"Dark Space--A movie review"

Well, that was a fun game. Wait a minute. Isn't there a movie adaptation of this game? Dark Space? I don't know. Let's go find out.
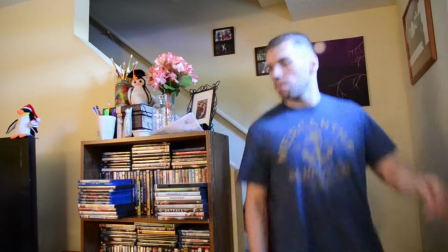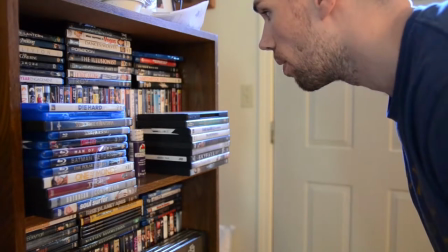88s
Dark Space. Yeah. Well, wait. No. I don't think this is it.
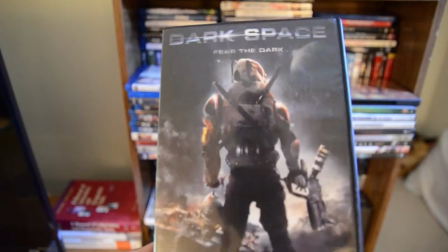96s
But still, you can't tell me, based on the cover art, that they're not trying to at least associate with the popular game.
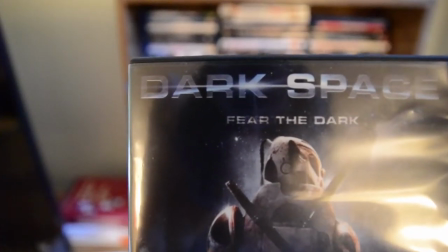103s
Look at that. Fear the Dark. Yeah, right.
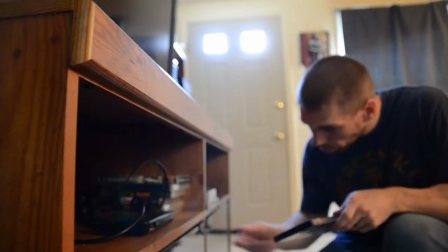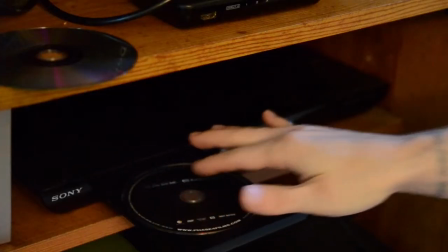Still Night Monster Movie. Another blatant ripoff of the classic Universal logo.
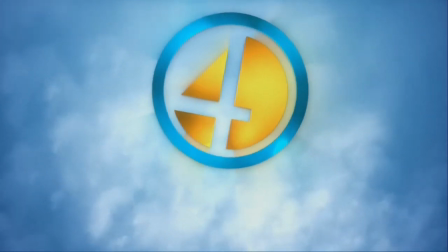128s
Why is this format so popular? Anyway, Phase 4 Films proudly brings us a beautifully rendered After Effects opening space scene.
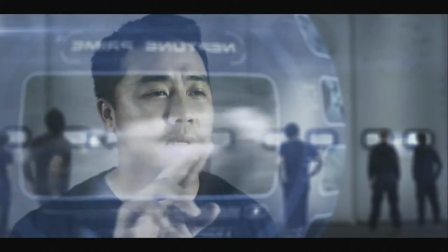139s
Beginning our opening scene with what looks like a giant fishbowl, with lots of optical flares,
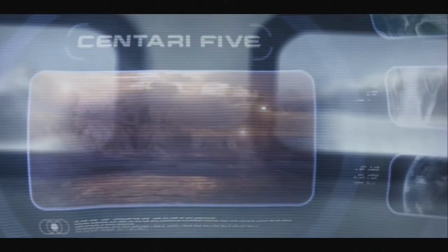145s
we see two young lads trying to book a vacation getaway on another planet called Centauri 5.
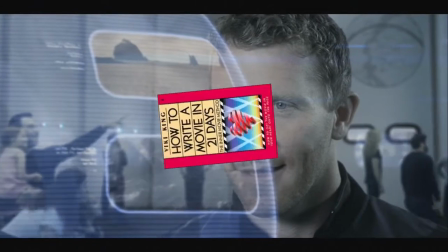152s
Which is the de facto planetary naming scheme for writers and directors who don't have time to give a shit.
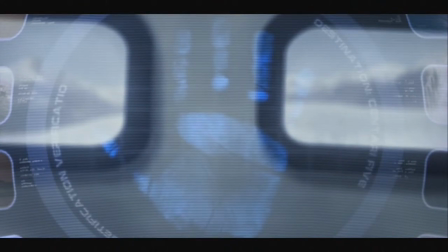157s Country's most visited vacation destinations.
Wait, most visited vacation destinations based on what? Shit you can find on any habitable planet? I guess there's something we should know about the planet they're on.
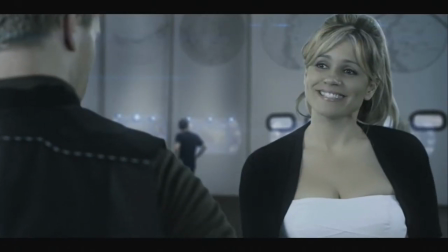169s
Was there some kind of natural disaster? Oh, whatever, moving on. Two overly charismatic males are trying to book a rental spaceship to Centauri 5.
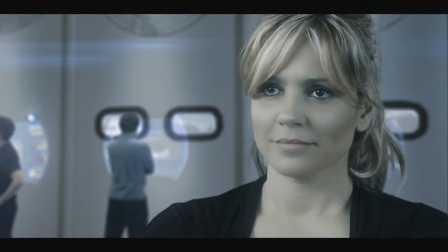177s
The movie clearly wants you to understand the insecure ladies' man is a degenerate who's repeating his senior year in what I hope is college,
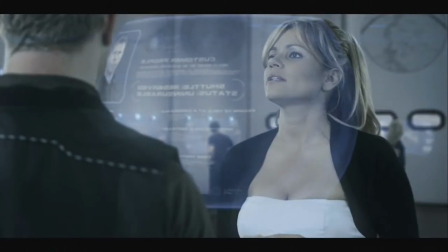185s
but you never know with these movies. While the other is a responsible character always trying to keep him in check and act as what I like to call the Jiminy Cricket of the movie.
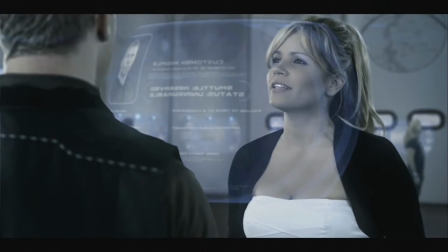193s
At some point, the roles are likely to reverse, but let's continue to see if we can get more quaint, in-your-face character-establishing scenes.
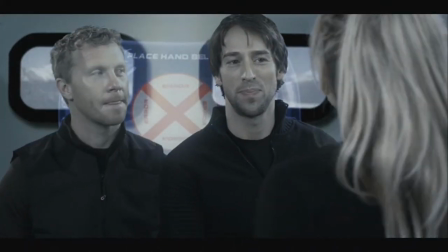202s Can we just put the ship on my name? It shouldn't be a problem as long as you have a clean flight record.
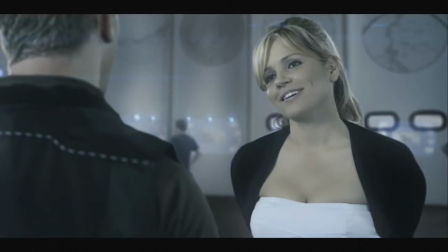207s You can pick your ship up outside on the landing dock. Where would be a good place to pick you up?
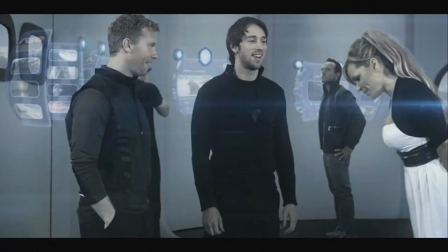212s
That line always works.
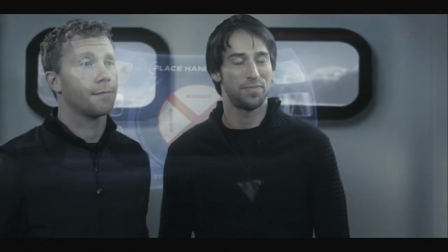214s
Keep in mind here, this is actually a very short film, so the director has a limited amount of time to quickly set up the tone for our characters.
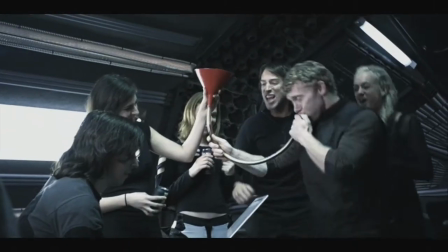222s
The best way to do this is a beer funnel, generic punk rock music, and of course, some idiot screaming, "Spring Break!" Now we have our degenerates. You know, I never really liked how easily this works. Even in big budget movies these days, actors barely have to even spout off a sentence or two. They just have a few quick clips and a montage of actors drinking and smoking and laughing at absolutely nothing. I mean, what are they laughing at?
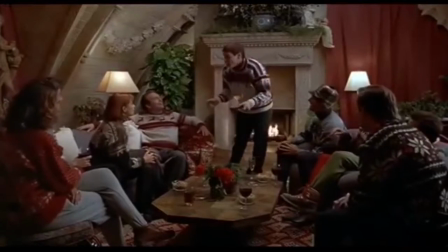254s
What the fuck is going on here?
So he says, "Do you love me?" And she says, "No, but that's a real nice ski mask."
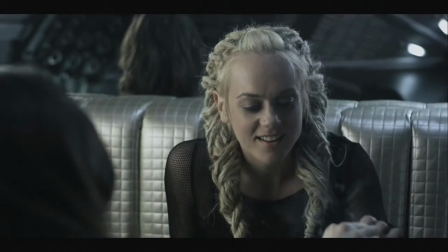262s
Next, we're treated to the love interest of our responsible character versus the "I just want to bone everyone I see" character.
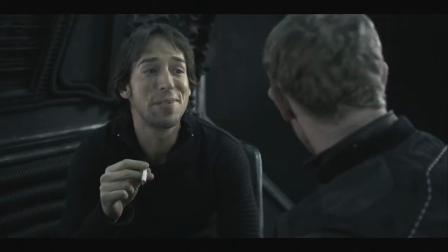268s
More contrasting, somehow it always works.
Ceramics lab? Is that where you meet these girls?
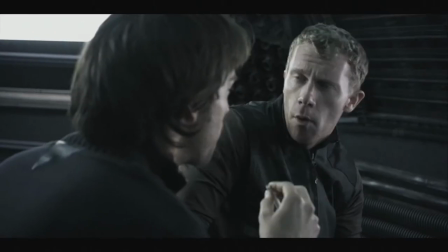273s Hey, don't knock the ceramics lab. I get more pussy there than most people get in their lifetime.
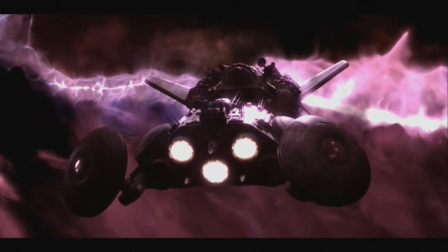278s
The spaceship flies to the Nexus from Star Trek Generations, and we come to find out that one of our ladies might be pregnant.
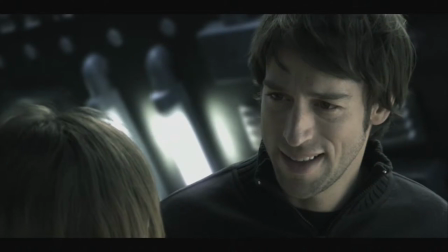284s
Oh, and there's apparently a steady breeze on this very tiny space capsule. Following the surprise secret relationship, we get some really strange camera angles.
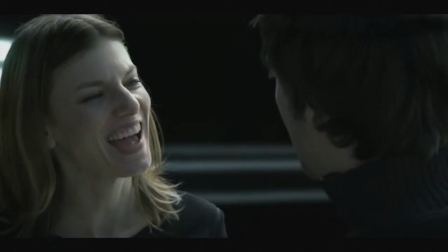292s
Is it just me, or does he literally grow 4 to 5 inches here? Here, he's the same height as her, but in the next frame, he's towering over her like an ogre.
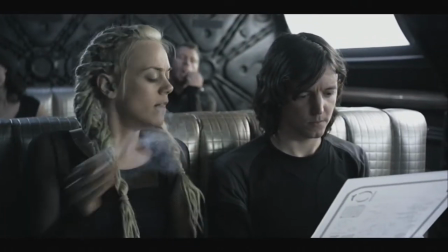301s
Now we're moving on to the smart one. This is the engineer of the group.
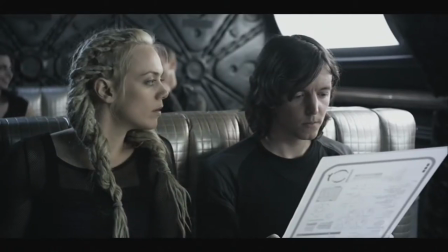305s
The brains of the operation, he's the skinny one and reads a lot like we're meant to infer he's a genius or something.
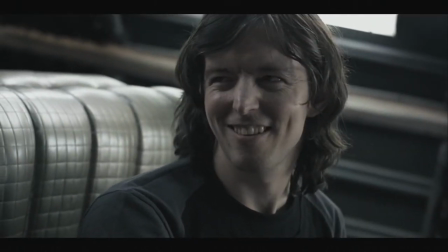311s For one of my classes. Well, it's kind of advanced. Avionics?